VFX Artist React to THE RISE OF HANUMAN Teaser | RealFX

कि ये कैमरा शेक उन लोगों ने इंटेंशनली डाला होगा, क्योंकि उनको कुछ गलतियां छुपानी हो सकती है। लाइटिंग और टेक्सचरिंग के अलावा एक और चीज मैटर करती है जो बहुत ही बड़ा रोल प्ले करती है किसी भी एनिमेशन के रियलिज्म में। ऑडियंस का ध्यान कहाँ पे जाएगा, ऑडियंस का फोकस कहाँ पे होगा। VFX में हम अक्सर ये टेक्निक यूज करते हैं, जैसे कि मेरा वर्जन देखिए जिसमें मैंने डस्ट ऐड किया है। देखिए ये थोड़ा सा डस्ट ऐड करने की वजह से कितना इम्पैक्टफुल लगता है। ओनली गुड आर्टिस्ट कैन डू दिस।
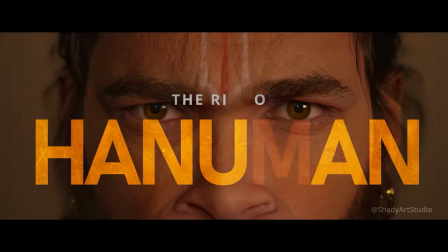(0:28)
तो आज हम ब्रेक डाउन करेंगे द राइज ऑफ हनुमान के टीजर को, उसके गुड पार्ट्स और बैड पार्ट्स के बारे में बात करेंगे। मेनली हम इस टीजर के टेक्निकल साइड के बारे में बात करेंगे, उसके CGI के बारे में,
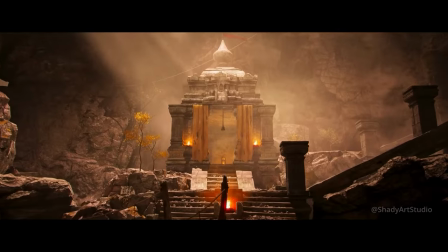(0:40)
उसके कंपोजिटिंग के बारे में, क्योंकि ये टीजर पूरा 100% कंप्यूटर जनरेटेड है। इसमें 100% CGI यूज हुआ है, कहीं पे भी कोई लाइव शूट नहीं है, और ये सबसे बेस्ट पार्ट है इसका। तो मैं बहुत ही एक्साइटेड हूँ इस टीजर को ब्रेक डाउन करने के लिए, इसके CGI के बारे में क्या अच्छा है क्या बुरा है, आखिर ये टीजर कहाँ पे लैग कर रहा है और कहाँ पे अपना बेस्ट दे रहा है, हम पूरे टीजर को डिटेल में जानेंगे। तो इस वीडियो में आखिर तक बने रहिएगा क्योंकि ये वीडियो बहुत ही इन्फॉर्मेटिव होने वाला है आपके लिए।
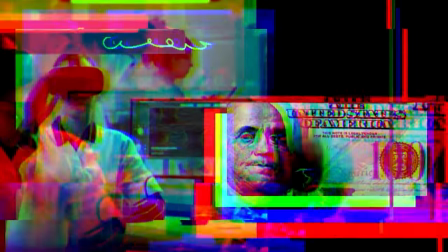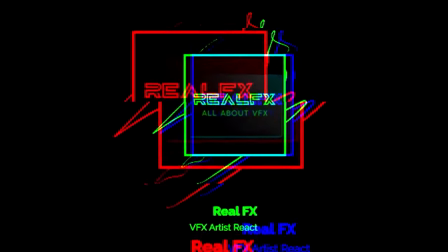हेलो, वेलकम बैक टू न्यू एपिसोड। मेरा नाम है इमरान और आप देख रहे हैं RealFX। तो चलिए देखते हैं अपना पहला सीन। सो टीजर के शुरुआत में हमको बहुत ही अच्छा POV शॉट देखने मिलता है।
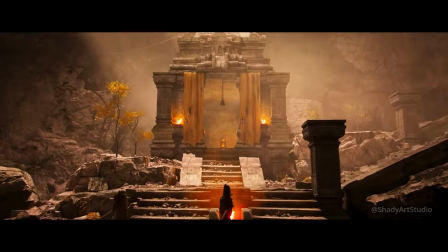(1:31)
टीजर के शुरुआत में जितने भी ओपनिंग शॉट है वो बहुत अच्छे हैं। जब तक टेंपल का इंटीरियर दिखाया जाता है तब तक सारे शॉट्स बहुत अच्छे दिख रहे हैं,
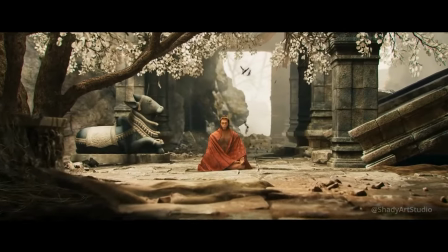(1:39)
लेकिन जैसे ही कैमरा बाहर आता है तो उसका पहला ही शॉट मुझे उतना अपीलिंग नहीं लगा, क्योंकि इसमें बहुत सारे छोटे छोटे इश्यूज हैं।
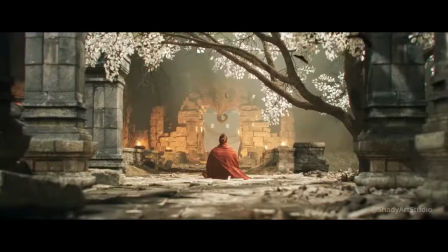(1:47)
सो सबसे पहला इशू, आई एम नॉट अंडरस्टैंडिंग द टाइम ऑफ द सीन। सुबह का सीन है या फिर दोपहर का, क्योंकि इसमें जो लाइट आ रही है बहुत ही ओवर एक्सपोज्ड है। इतनी ओवर एक्सपोज्ड लाइट हम दोपहर में ही देख सकते हैं, सुबह की लाइट इतनी ओवर एक्सपोज्ड नहीं होती है। और ये सीन वियर्ड इसलिए लग रहा है क्योंकि हनुमान पूरे अंडर एक्सपोज्ड है और सीन पूरा ओवर एक्सपोज्ड,
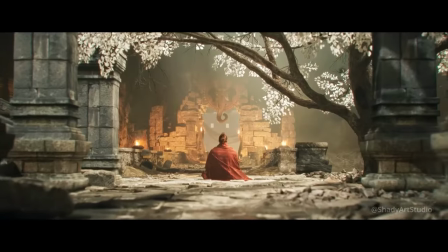(2:09)
जहाँ पे हनुमान बैठे हुए हैं वो एरिया पूरा ओवर एक्सपोज्ड है। अगर आप ध्यान से देखेंगे हनुमान के कैरेक्टर को तो उस पर बहुत ही कम लाइट अब्सॉर्ब हो रही है,
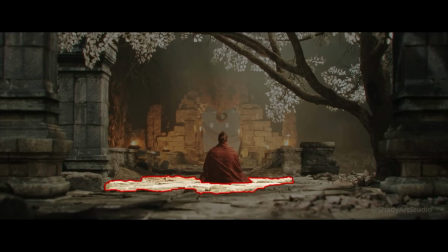(2:17)
और उसके आसपास का फ्लोर देख लीजिए वो बहुत ही ओवर एक्सपोज्ड है। तो इस वजह से ये सीन लाइटिंग वाइज थोड़ा सा गलत लग रहा है।
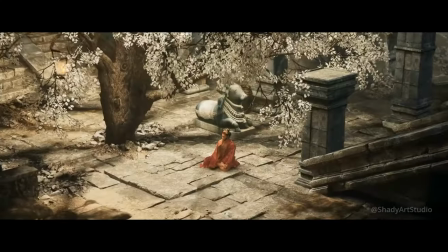(2:25)
सो लाइट के ओवर एक्सपोज्ड होने की वजह से ये सीन दोपहर का लग रहा है, लेकिन जब हम ट्री के शेडोज पे ध्यान देते हैं तो वो शेडोज बहुत सॉफ्ट है। अगर दोपहर का सीन है तो वो शेडोज थोड़े से शार्प होने चाहिए थे। सो इसी वजह से थोड़ा सा कंफ्यूजन क्रिएट हो रहा है कि सीन दोपहर का है या सुबह का है।
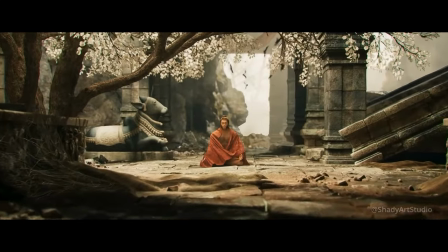(2:41)
सो इस सीन में भी वही सारे सेम प्रॉब्लम्स है जो मैंने पिछले शॉट में डिस्कस किए, लेकिन इस सीन में मुझे एक और मेजर इशू दिखा। हनुमान के बैक में एक गेट है और उस गेट के पीछे एक ओवर एक्सपोज्ड एरिया दिख रहा है आपको, जहाँ पे स्काई है और कुछ ट्रीज है वो बहुत ही हेजी है और बहुत ही ओवर एक्सपोज्ड है वो एरिया। तो उस ओवर एक्सपोज्ड एरिया पे कुछ डिटेल्स डाल सकते थे वो, इतना हेजी और इतना ओवर एक्सपोज्ड सिनेमेटिकली अच्छा नहीं लगता। वहां पे वो माउंटेन्स डाल सकते थे और ट्रीज डाल सकते थे, बेसिकली उस एरिया में थोड़ी सी डिटेल्स इंक्रीज कर सकते थे, थोड़ा डायनेमिक रेंज बढ़ा सकते थे।
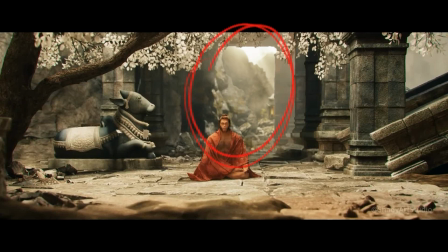(3:15)
फॉर एग्जाम्पल ये मैंने कुछ करके देखा, यहाँ पे माउंटेन्स ऐड किए और कुछ ट्रीज ऐड किए, तो उसकी वजह से ये सीन कितना इम्प्रूव हो गया, इसमें डायनामिक रेंज आ गई। जितना हम डायनामिक रेंज को इंक्रीज करेंगे शॉट उतना ही अच्छा लगेगा, उतना ही सिनेमैटिक लगेगा।
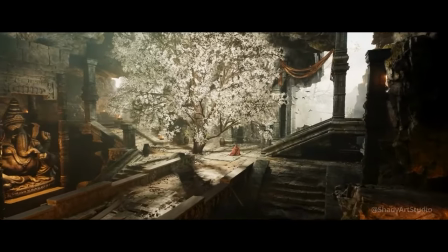(3:29)
और ये हनुमान के जितने भी शॉट्स हैं जहाँ पे हनुमान बैठे हुए हैं वो सारे
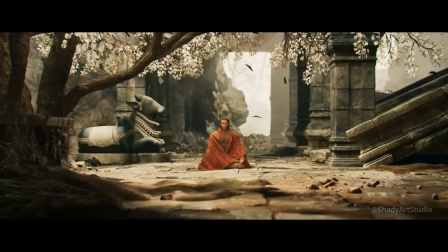(3:34)
शॉट्स बहुत ही ओवर एक्सपोज लग रहे हैं और वहाँ पे हनुमान बहुत अंडर एक्सपोज लग रहे हैं।
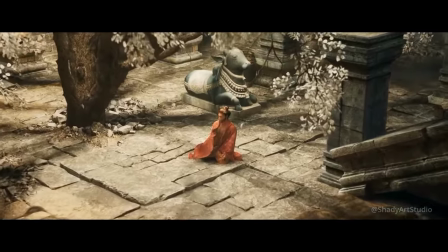(3:38)
लाइट इंटरेक्शन सेम होना चाहिए, ल्यूमिनेंस लेवल सेम होना चाहिए और हाइलाइट्स और ब्लैक्स वो मैच होने चाहिए, तो वो शॉट्स रियलिस्टिक लगता है।
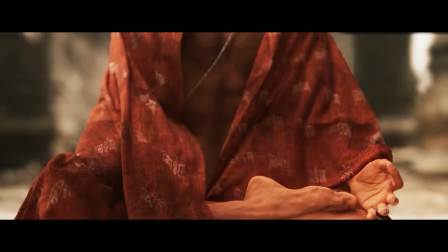(3:47)
तो आइए चलते हैं अपने अगले शॉट पे। ये उसी लोकेशन का शॉट है जहाँ पे हनुमान बैठे हुए हैं,
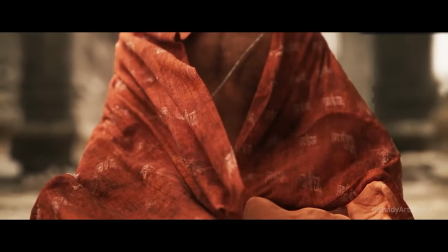(3:52)
और इस शॉट में आप देखिए इस क्लॉथ को देखिए कितना रियलिस्टिक एनिमेशन है इसका, और इसका टेक्सचरिंग तो माइंड ब्लोइंग है। ऐसे शॉट अचीव करने के लिए बहुत टाइम लगता है, बहुत एफर्ट लगता है और बहुत हार्ड वर्क लगता है, और हर कोई इस तरीके के शॉट अचीव नहीं कर सकता।